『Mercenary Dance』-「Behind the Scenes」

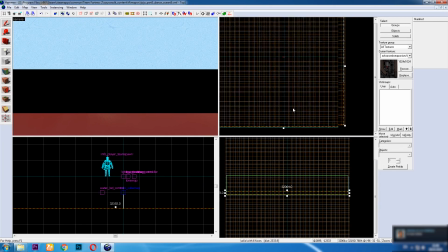[0:00]
Hello, and welcome to behind the scenes of Mercenary Dance. In this video we'll cover most of the process involved in recreating the scene.
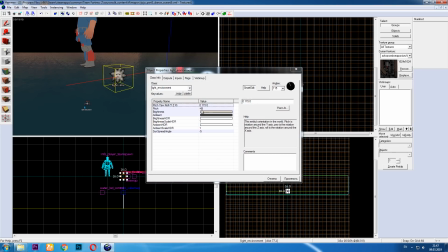[0:08]
Let's begin with the map. It's just a big box with some water and operators.
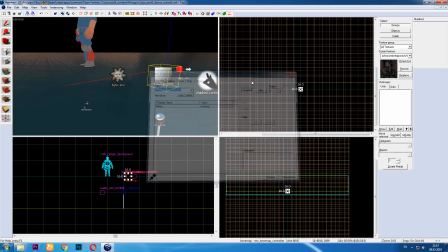[0:13]
You can see all the settings here.
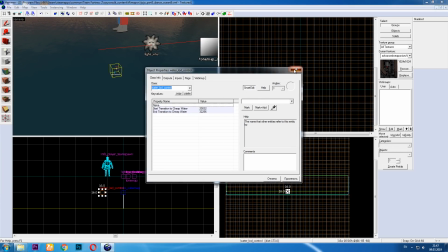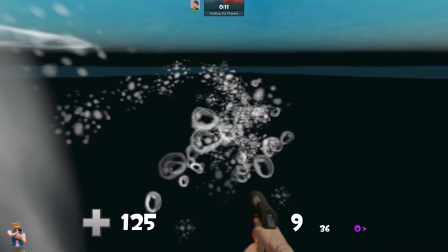[0:22]
I spent a long time working on the water and here's the result. It's Water Coast 5 with 1 cuber map.
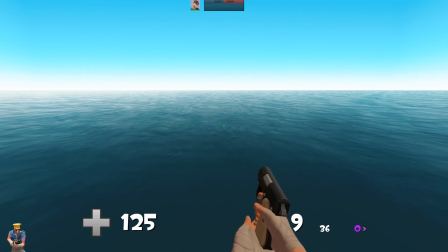[0:28]
It's animated in TF2, but not in SFM.
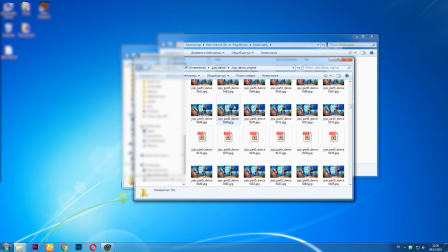[0:33]
I went ahead and extracted every frame and sorted into folders.
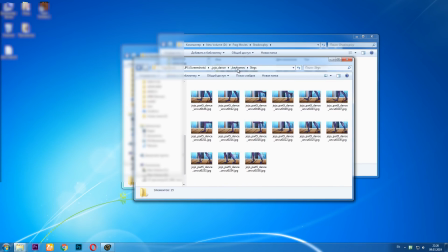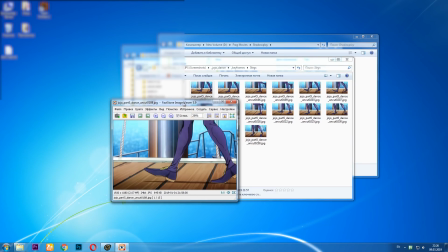[0:44]
The setup was a black background image, the reference on the top left,
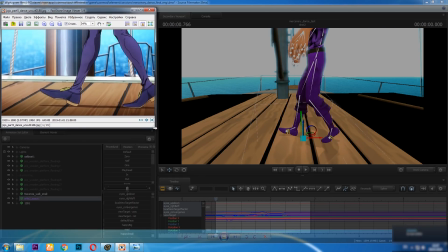[0:49]
and the locked and transparent SFM window, which I got by using Windows scripts.
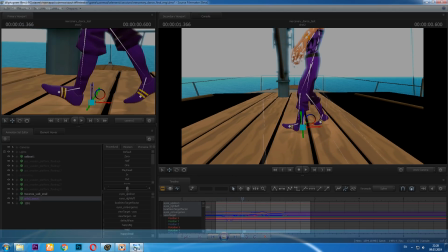[0:54]
I basically went over every single frame, placed the camera, and posed the models as close as I could to the original frame by frame in the graph editor.
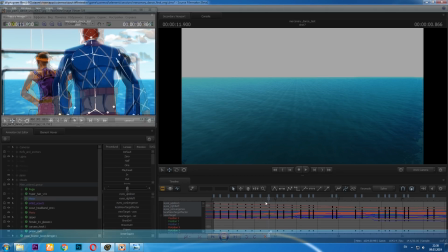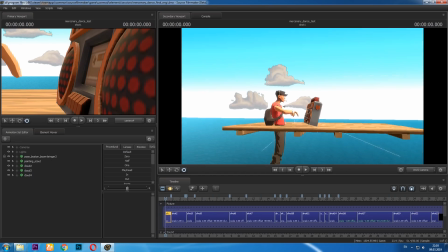[1:11]
Here's how the shots look from the side.
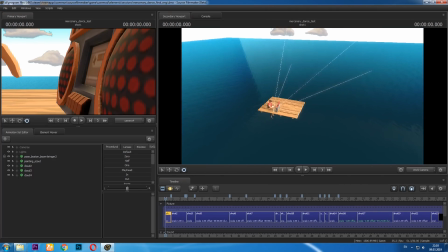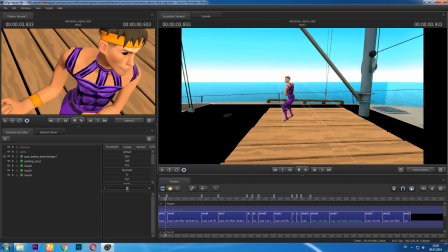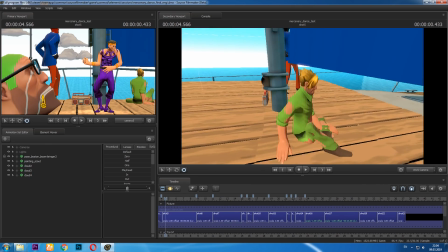[1:23]
Heavy's head is resized to get the blur closer to the original, because otherwise it was too much.
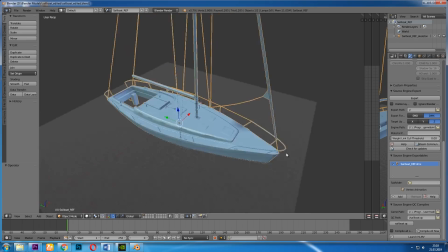[1:29]
2 types of boats were used. The original one from Left 4 Dead and a modified version without some cables and railings.
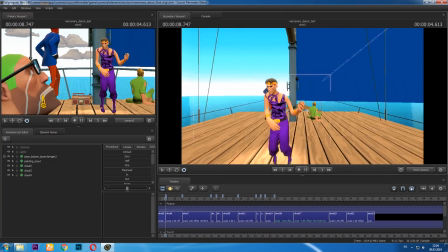[1:36]
The cables were in front of the camera and the railings were clipping through the floor, which was made from lots of small parts.
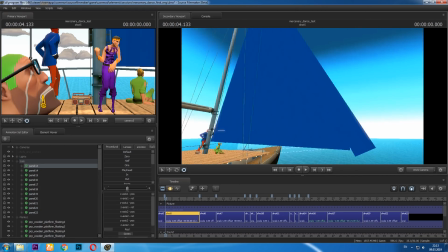[1:45]
The sails are stretched, recolored rectangles from the workshop.
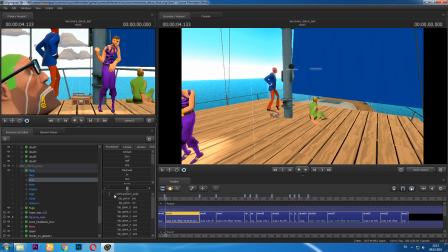[1:51]
Models of the dancers were also resized for perspective reasons. Spy and Sniper were made bigger, whilst Scout smaller.
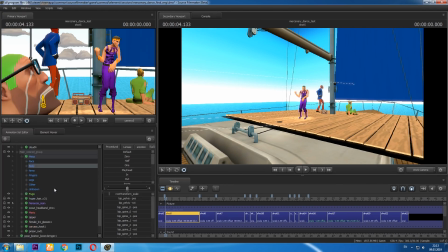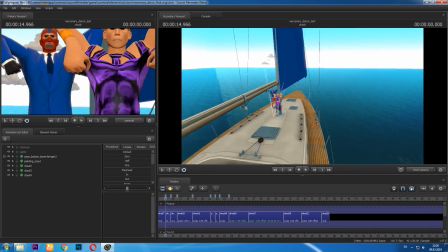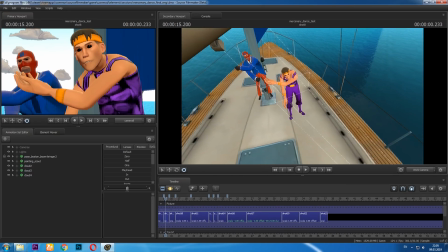[2:08]
Everything was moved downwards to sync the camera with the water and the sky.
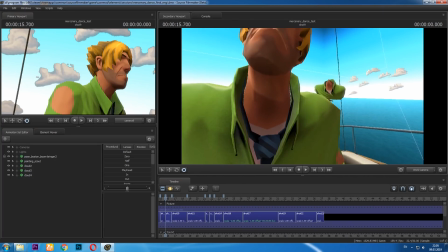[2:16]
The models are rotated to get the sky gradient. And there's an additional part of the sniper behind to cover up the neck/collar holes.
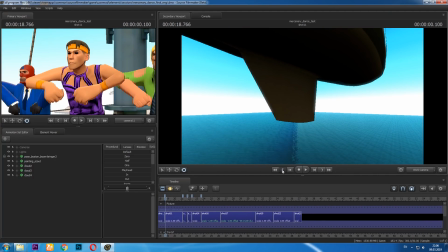[2:24]
This clip was one of the most difficult ones to replicate. I had to render it 3 times with different skyboxes and toggled clouds.
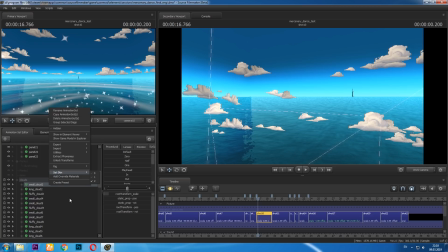[2:32]
Every single cloud is hand placed. I had 3 skins to work with.
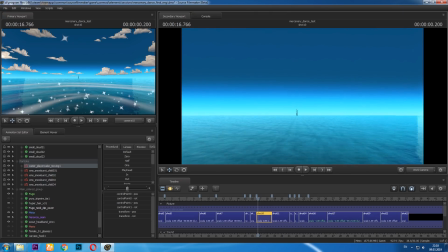[2:36]
I got the warp effect by changing the FOV and moving the camera with the locked clouds and particles.
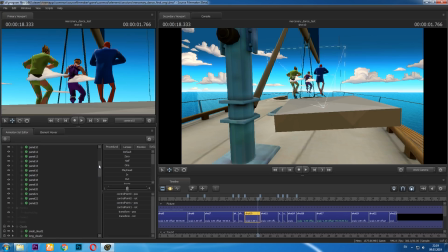[2:43]
The dancers are usually above the ground because the yacht in the original had an additional floor. I got that effect by adding this little piece here.
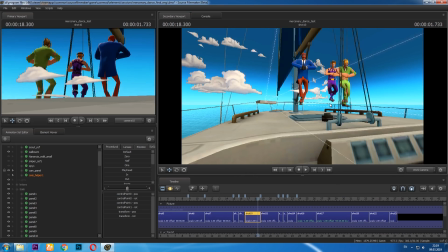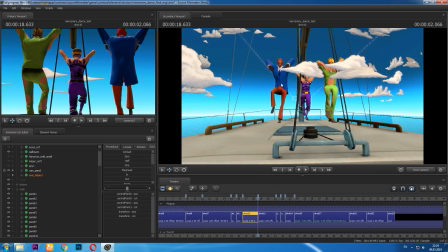[3:00]
I used an accidentally broken HDR skybox to get the exposure effect.
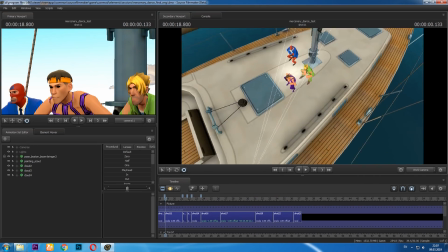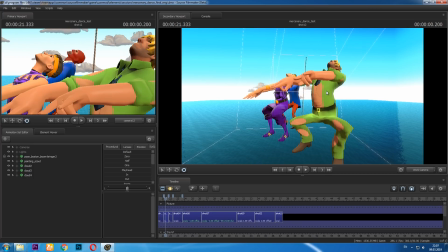[3:13]
Some models have broken necks, but the perspective makes that less noticeable.
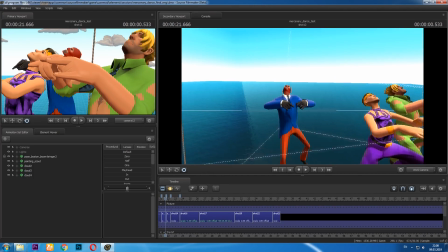[3:17]
I did that to make the animations look like the original.
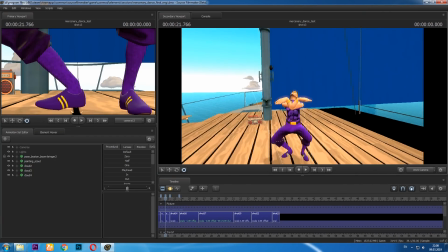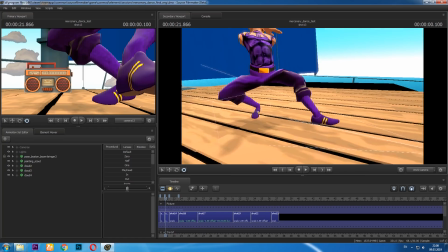[3:29]
Majestic. It looks even better when the legs move.
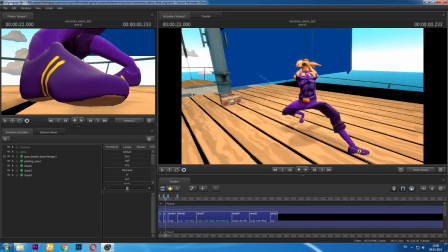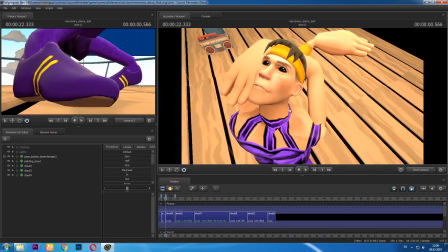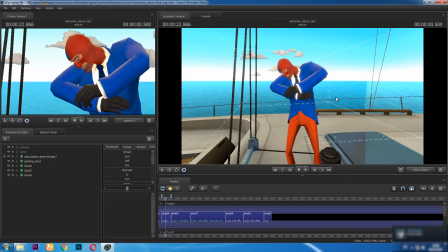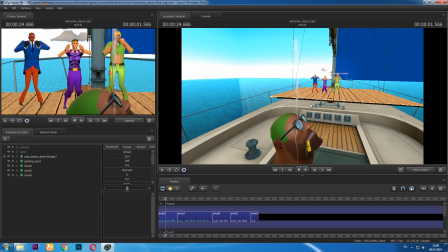[3:48]
The smoke was going sideways because the boat was moving, so I just reversed the clip, which is a neat trick and debug.
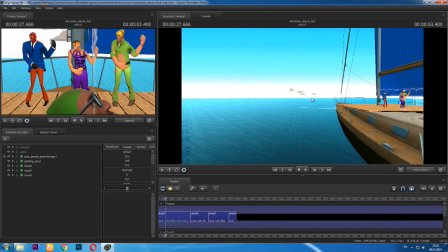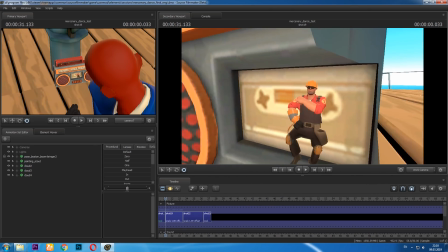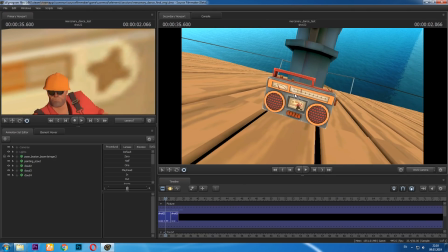[4:05]
Once again I rotated everything to get the lighting right.